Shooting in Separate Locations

Hey guys, welcome back to the Film Class Vodcast. Where we teach you filmmaking tips and tricks.
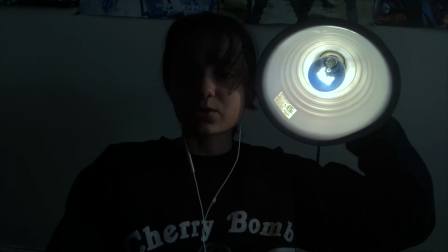So, let's go! Hi there, vodcasters, and this week we're going to show you how to shoot a scene in 2 locations. So, as you can see, the video we're showing right now, this is a little short that me and Haley put together,
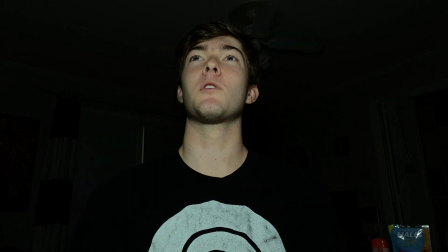but you might be able to notice that we're not actually in the same room.
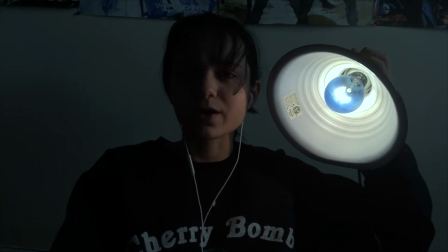Now, our criteria for this was that we had to shoot in 2 different rooms, like we couldn't get together.
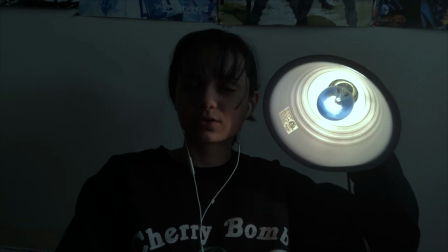And I know a lot of filmmakers had this problem, especially during the pandemic this last year.
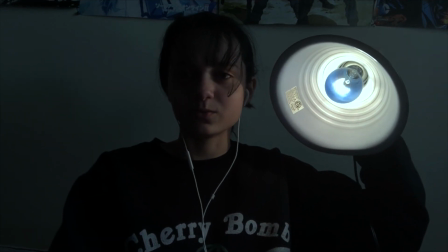Alright, so first off, there are 3 main problems that you have to address when shooting in 2 locations, and the first one is location.
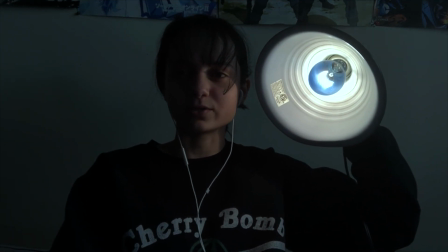So we're in 2 different places, but we want to give off the illusion that it's just one place, that me and Haley are in the same room, and our backgrounds did not match up at all.
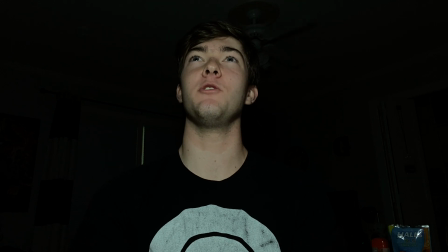Now, we chose to do an interrogation scene, and the reason we did this was so we could black out most of the background and just have one light source.
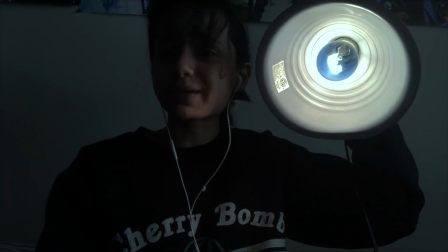And this draws the audience's attention to our faces instead of the backgrounds.
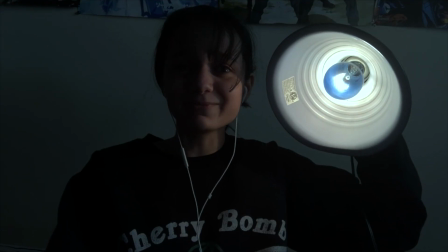And you can still see some stuff, like you can see a fan in my background, and you can see some posters on Haley's walls, but for the most part, it worked.
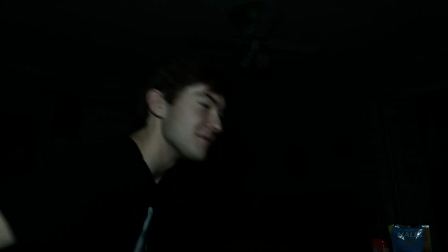The second big issue is lighting. Now for the interrogation scene, we just wanted one harsh light on the both of us.
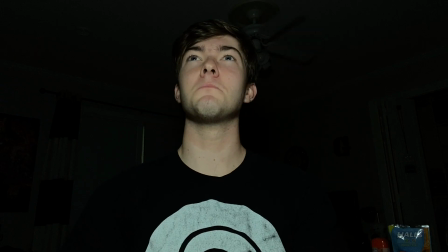So for Haley, we had her holding the light, and for me, we had a light right above the camera, and that made the lighting match up for us. Now the last issue was eyeline, to make sure that me and Haley are looking at each other.
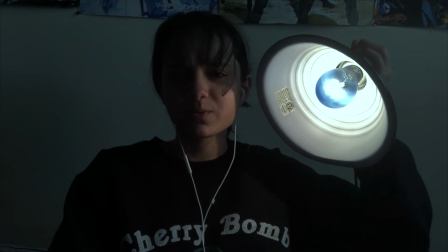Now, we couldn't actually look at each other because we were just doing a voice call over Discord,
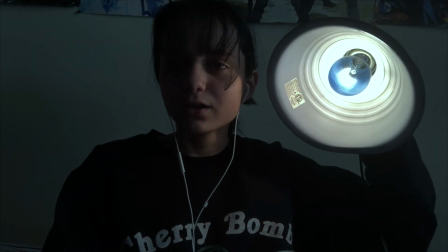so we had to take into account where the camera was going to be and where we're looking.
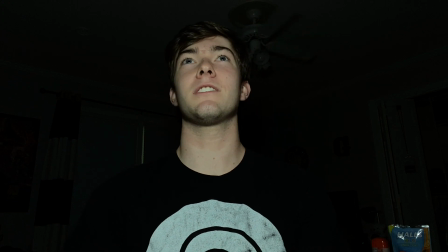So both angles on us are low angles looking up at the actors.
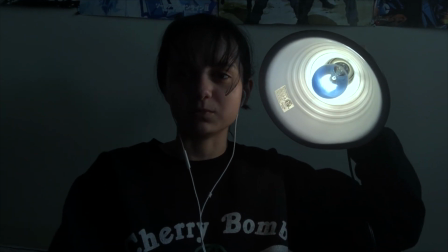So we wanted to appear that Haley was above me. So we have Haley looking down at the camera, and I am looking above the camera. And since they're both low angles, it lines up, and it looks like Haley is looking down at me, and I'm looking up at Haley.
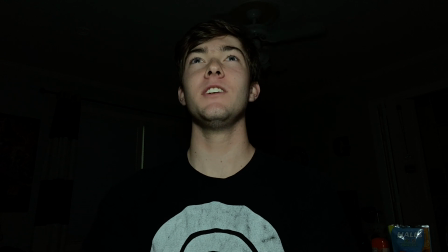And those are the biggest issues you have to deal with when shooting in 2 different locations at the same time.
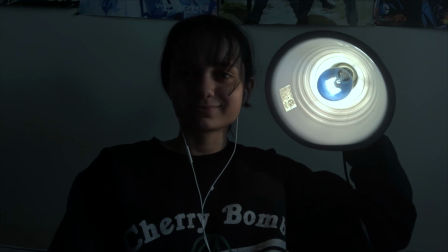Now, we're just going to show you the finished product.
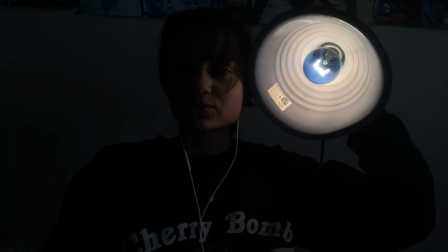So, what were you doing when I caught you in that street alley? I was just listening to music.
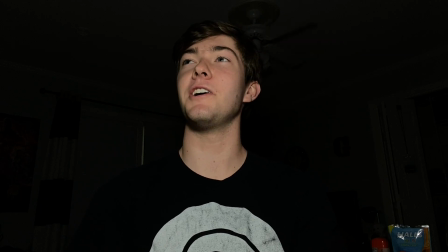That's interesting. What kind of music? Just, normal affair, Beethoven.
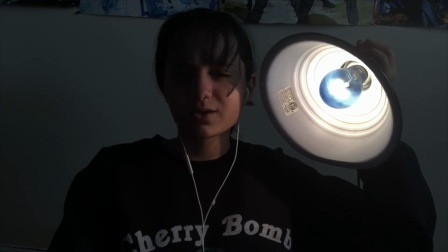Oh, Well, I can't remember a time where
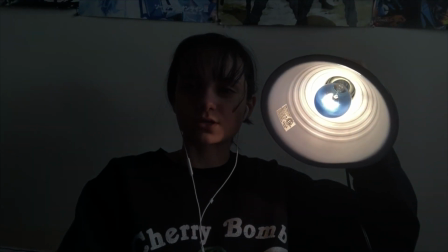Coldplay went under classical music. Yeah, well, I wasn't listening to Coldplay.
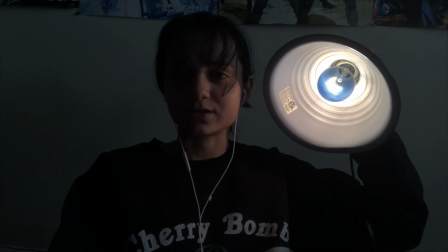I think you heard it wrong. We have your Spotify history, Galen. We know you were listening to Coldplay.
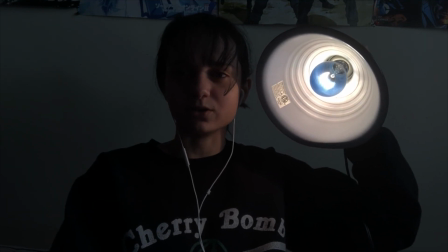Just like we know that Prosser was listening to the My Little Pony soundtrack, we know that you were listening to Coldplay at 8 p.m.
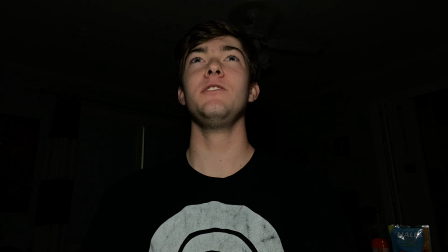last night. You fool, but I have many different Spotify accounts.
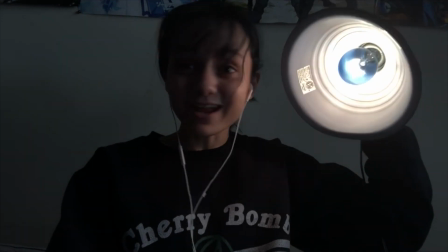How do you know you got the right one? Why does it matter? Why does it matter?
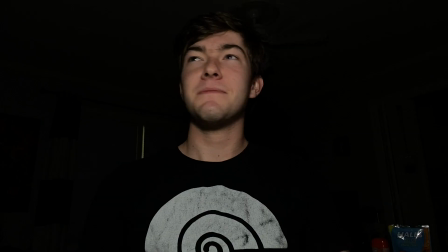Not a single one should be playing Coldplay. You'll never find the right one.
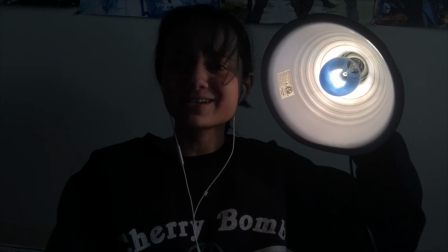I want a lawyer. Dude, I want some aspartame, but we can't, okay?
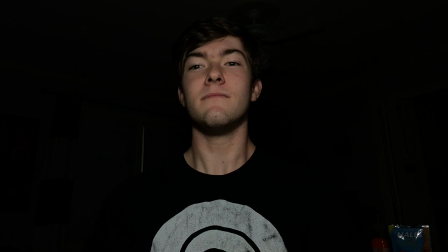Alright, get out. Wait, no, don't get out. Go back to your cell.
Thanks for watching the Film Class Podcast. And make sure you join us next week as we talk about more filmmaking tips and tricks. See ya.